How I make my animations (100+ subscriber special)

Hi, welcome back. Certainly glad you could join me today. Sorry about that. I had something in my throat. Now, before proceeding, I'd like to give a big old thank you to everyone for helping the channel pass 100 subscribers. It truly means the world. Now, let's go through the software being used here. For animation, I have Krita. For audio, Audacity. And for editing, I use DaVinci Resolve. Now, don't worry about having the exact programs listed here. So long as you have tools with which to animate, record and manipulate audio, and edit video, you should be just fine. Also, keep in mind that I am a self-taught animator. What I'll be showing here is my own practice, and as such, may be seen as unconventional. Lastly, whilst I will be sharing some tips, this video is an overview, not a tutorial. As such, I'm expecting you to be familiar with the basic features of whichever programs you're using.
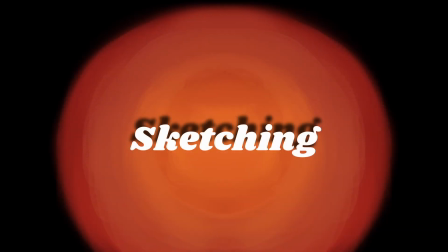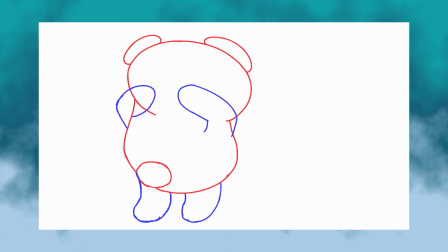(1:37)
Moving right along, we begin by sketching the keyframes of our little cartoon. But since I can't help myself, I already finished the entirety of the rough animation.
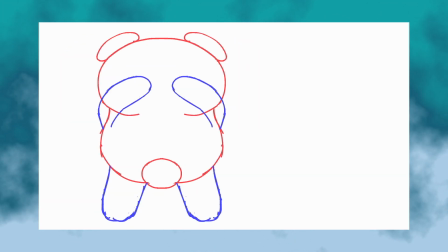(1:46)
But don't worry, I'm not gonna leave you hanging. I'll quickly go over a few things to keep in mind.
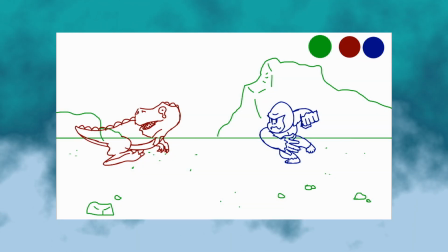(1:52)
Firstly, I recommend sketching in multiple colors to reduce visual clutter.
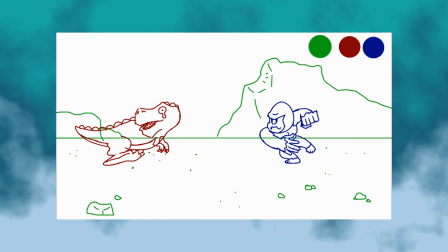(1:56)
I personally use red, blue, and green, with green being what I typically use for backgrounds, but you pick whatever you find is easiest on your eyes.
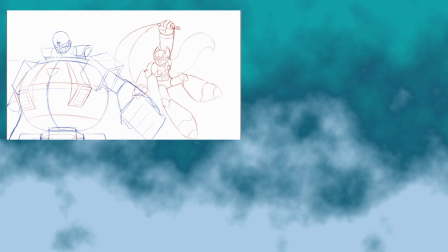(2:04)
Secondly, have the subject take on a pose that has the viewer anticipate the action.
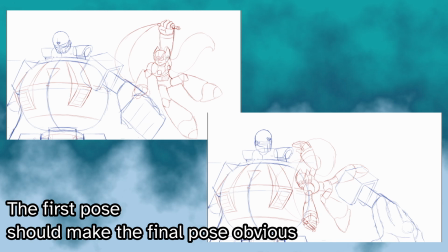(2:08)
Doing so brings out the exaggerated quality many have come to expect from moving illustrations.
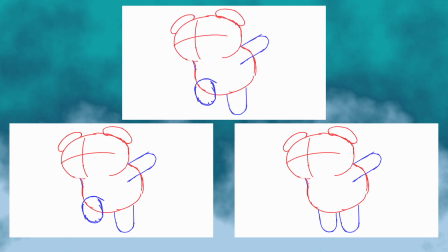(2:14)
Moreover, draw only what is needed. Avoid redrawing the entirety of the subject between frames if at all possible.
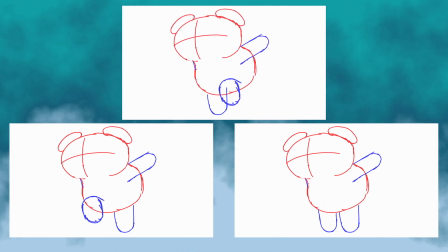(2:20)
Instead, try to only redraw a few aspects of the subject. Notice how, for this frame, I simply took a previous frame and changed it slightly?
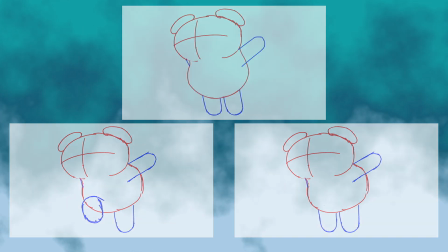(2:29)
Splitting the subject between multiple layers often makes this easier. When applicable, reuse entire frames.
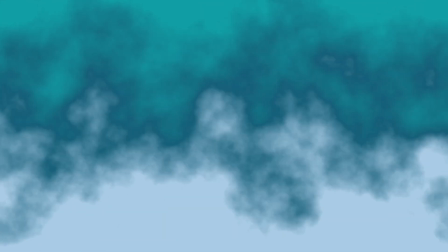(2:35)
See how both clapping frames are identical? Expand on these techniques by flipping earlier drawings.
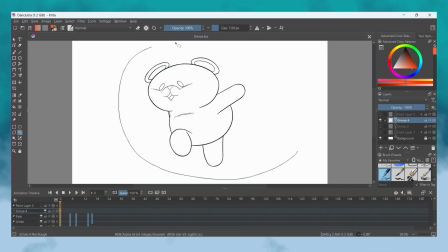(2:41)
Side note, if you're going to flip a frame, circle whatever you're going to flip with the lasso tool so that it doesn't affect all other frames.
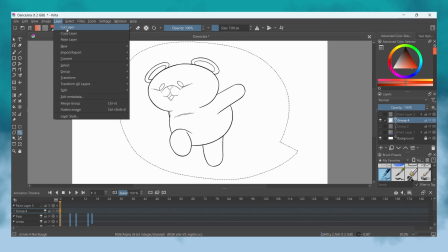(2:49)
And make sure you flip it by going to the Layer tab instead of the Image tab,
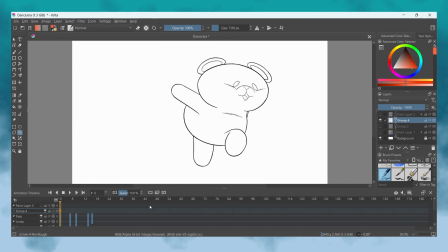(2:53)
as the Image tab will affect the entire project, whilst the Layer tab only affects a specific layer or group you have selected.
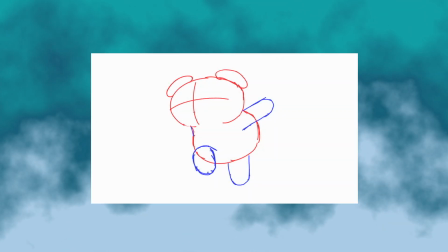(3:00)
Another way to cut on time is to leave out certain details from the sketch, instead only adding them during the inking phase.
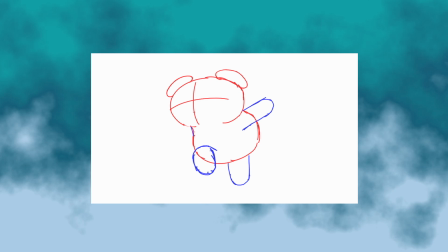(3:07)
As you can see, I elected not to draw the face on my sketch, though I actually advise against this, as it caused me to struggle a bit.
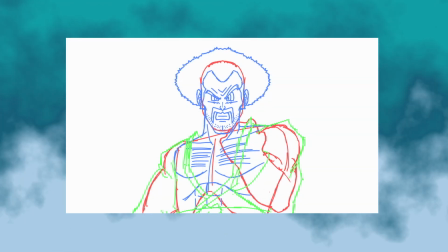(3:16)
Instead, I recommend doing this with simpler details, such as the hairs on someone's arm.
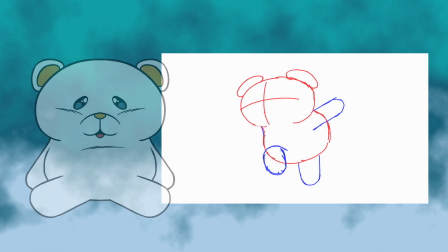(3:21)
The only reason I didn't add the face is because my little teddy bear avatar is so simple that there was nothing else to leave out for the sketch.
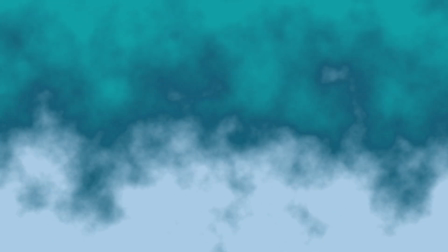(3:28)
Once you have all your keyframes, draw the in-betweens. Make sure to keep in mind the techniques from before, and try to use as few frames as you can get away with.
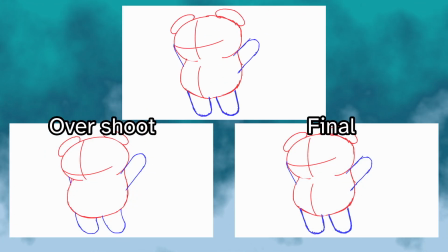(3:37)
In addition, having the subject overshoot a pose for a split second adds a bouncy quality to the motion.
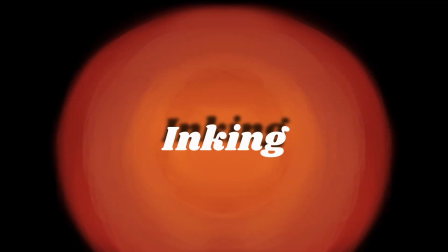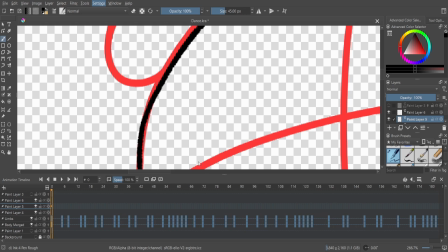(3:49)
Now we move on to the inks. There's very little to say aside from keeping your lines clean, but do remember that much like the sketch,
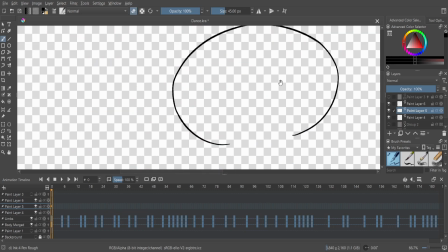(3:56)
splitting the inks amongst several layers and flipping can often save time.
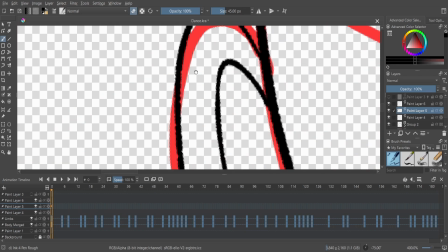(4:00)
Though this part of the process requires the least amount of explanation, it is often the longest part of animating.
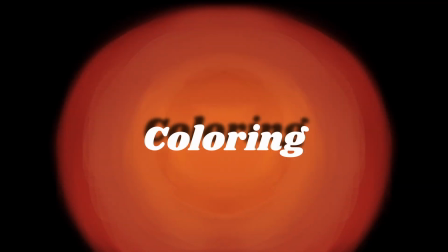With the inks all done, we can begin coloring.
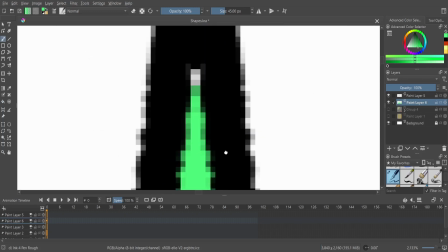(4:15)
Aside from the obvious like filling in the gaps after bucket tooling an area, I recommend keeping your colors well organized.
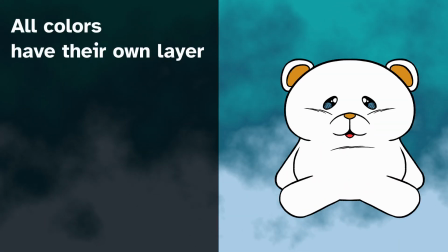(4:22)
Personally, I split all of my colors into their own layers, with my base tones together in a group, and my shadows and highlights in another. On top of that, I have a particular way of naming my color layers, which I'd like to show you with an example.
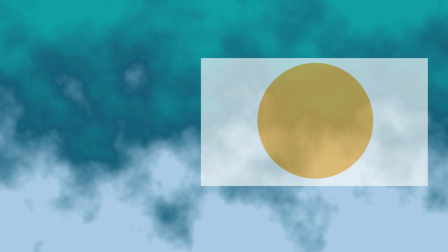(4:36)
Here we have an orange ball.